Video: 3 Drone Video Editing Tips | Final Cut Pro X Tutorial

Hey Pascal here, nice to see you again on my channel and today's video is about drone video editing So I will give you three video editing tips that work extremely well for drone footage and will make your videos more outstanding But let's first watch the intro and then we'll get on the computer and I will show you those three tips
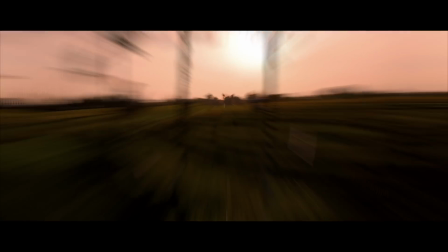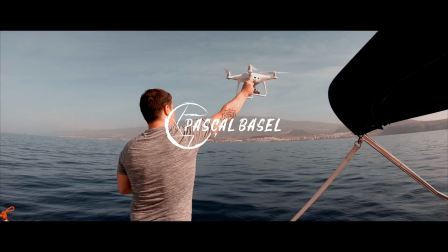So we know drones are amazing and with the Mavic Air and the Mavic Pro series it became more accessible for everyone But of course to make it outstanding and really look good, you also need to know how to edit your drone footage. And today I will show you my three or three of my best tips in Final Cut. You can also do it with Adobe Premiere or other video editing apps. But it might be that some apps don't have the full functionality that you need. So it really depends. One app that you can also use if you cut on your iPad is LumaFusion. that's a great app but yeah like mentioned before we use final cut now and the three tips are actually two tips about real video editing and one tip for color correction so that you get a bit more detail in distance but this will be the last tip the first will be to use speed ramping in your drone videos because in drone videos you usually fly very for or you can fly for a very long time in one direction or you can make the same camera movement for a longer time and so on and speed ramping works extremely well with that so that's one effect that you definitely want to use in your drone footage in your drone video editing so I will show you how that works now in Final Cut.
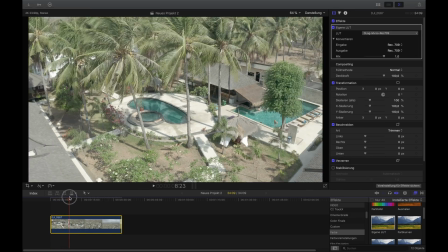[1:45]
So here I have a clip of the Gili Islands and Gili Travangan of a resort where I stand and I'm flying my drone backwards to give
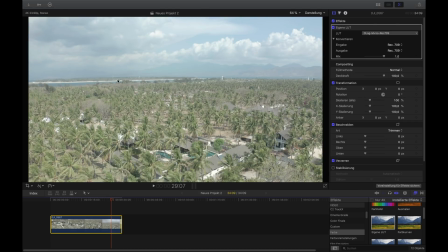[1:53]
a nice overview of the complete island and the next Gili Islands Gili Menor here and this is Travangan the islands are really not big it's so beautiful
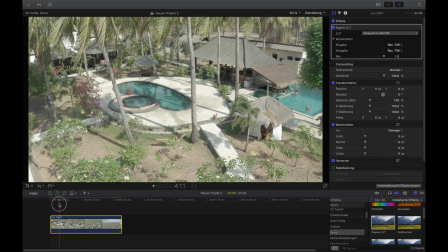[2:01]
there are no motorbikes no cars or everything so that's great and yeah now i want to insert my speed ramp and usually i would
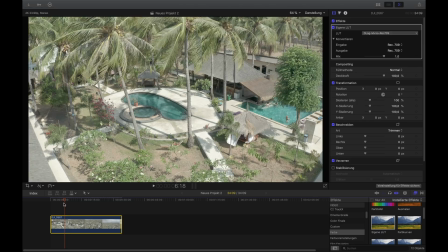[2:09]
cut the speed ramp to the music so when the music makes this bam bam bam then on a bam i want to have this speed ramp where it makes
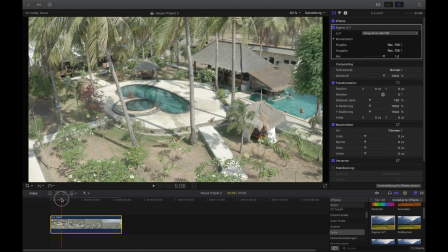[2:16]
like poo and yeah to do that like i don't have a music clip here now i just show you how the speed ramp itself works so
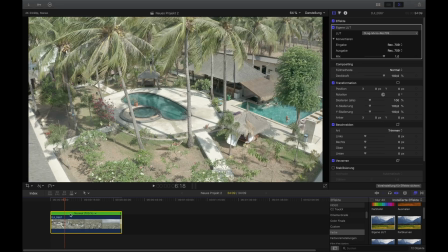[2:24]
the first thing that you do is you press command r because then you can already see the speed indicator here that's a nice thing to have and
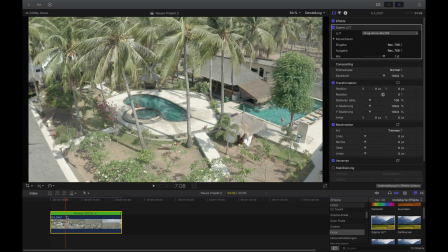[2:32]
then let's say this would be the position where this BAMP from the music is then I press three frames backwards one two three you can see from one two three from seven and nine frames seven seconds and nine
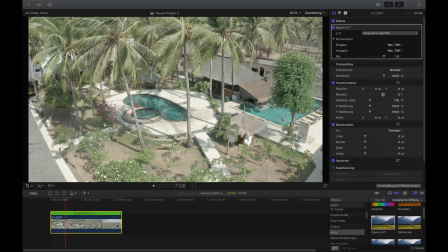[2:47]
frames we go to seven seconds and six frames and then I press shift B
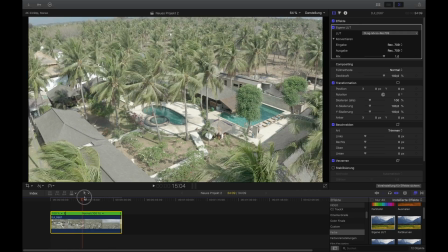[2:53]
and then Then I go to the position where I want the speed ramping to end,
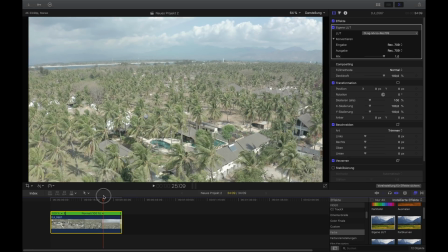[3:00]
so where it should slow down again.
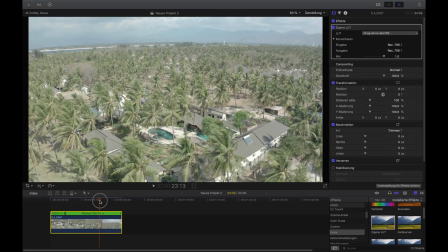[3:03]
So I'm here now, I would say here it's good because it's directly after this movement where the camera still goes up and reveals a bit more of the island,
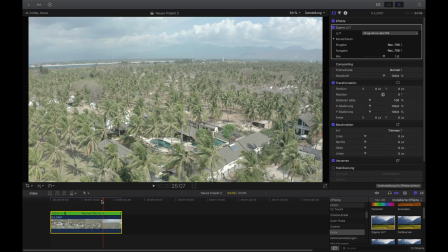[3:12]
so it's a nice point to end the speed ramp. So press shift B again and you see like when I press shift B it
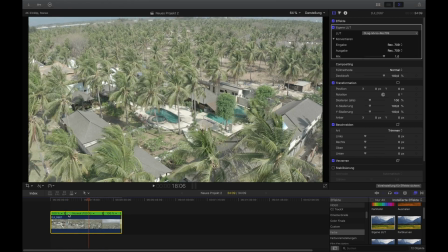[3:19]
makes these two cuts here in the speed. and now what I can do I can simply double click that part here and I can change the speed of the clip of the part of this clip and so right
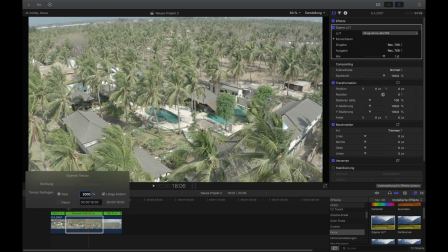[3:33]
now I would say for that it's more of experience I would say 2000% could work good let's see how it goes and
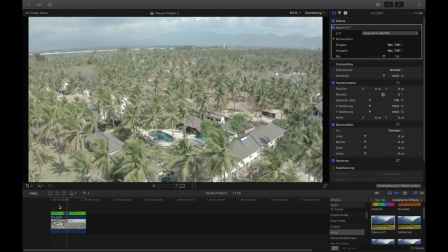[3:43]
it goes up and there's a speedrun but it's way too slow
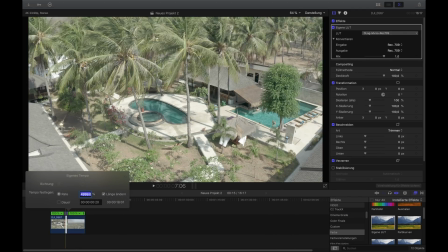[3:49]
let's say five thousand percent that's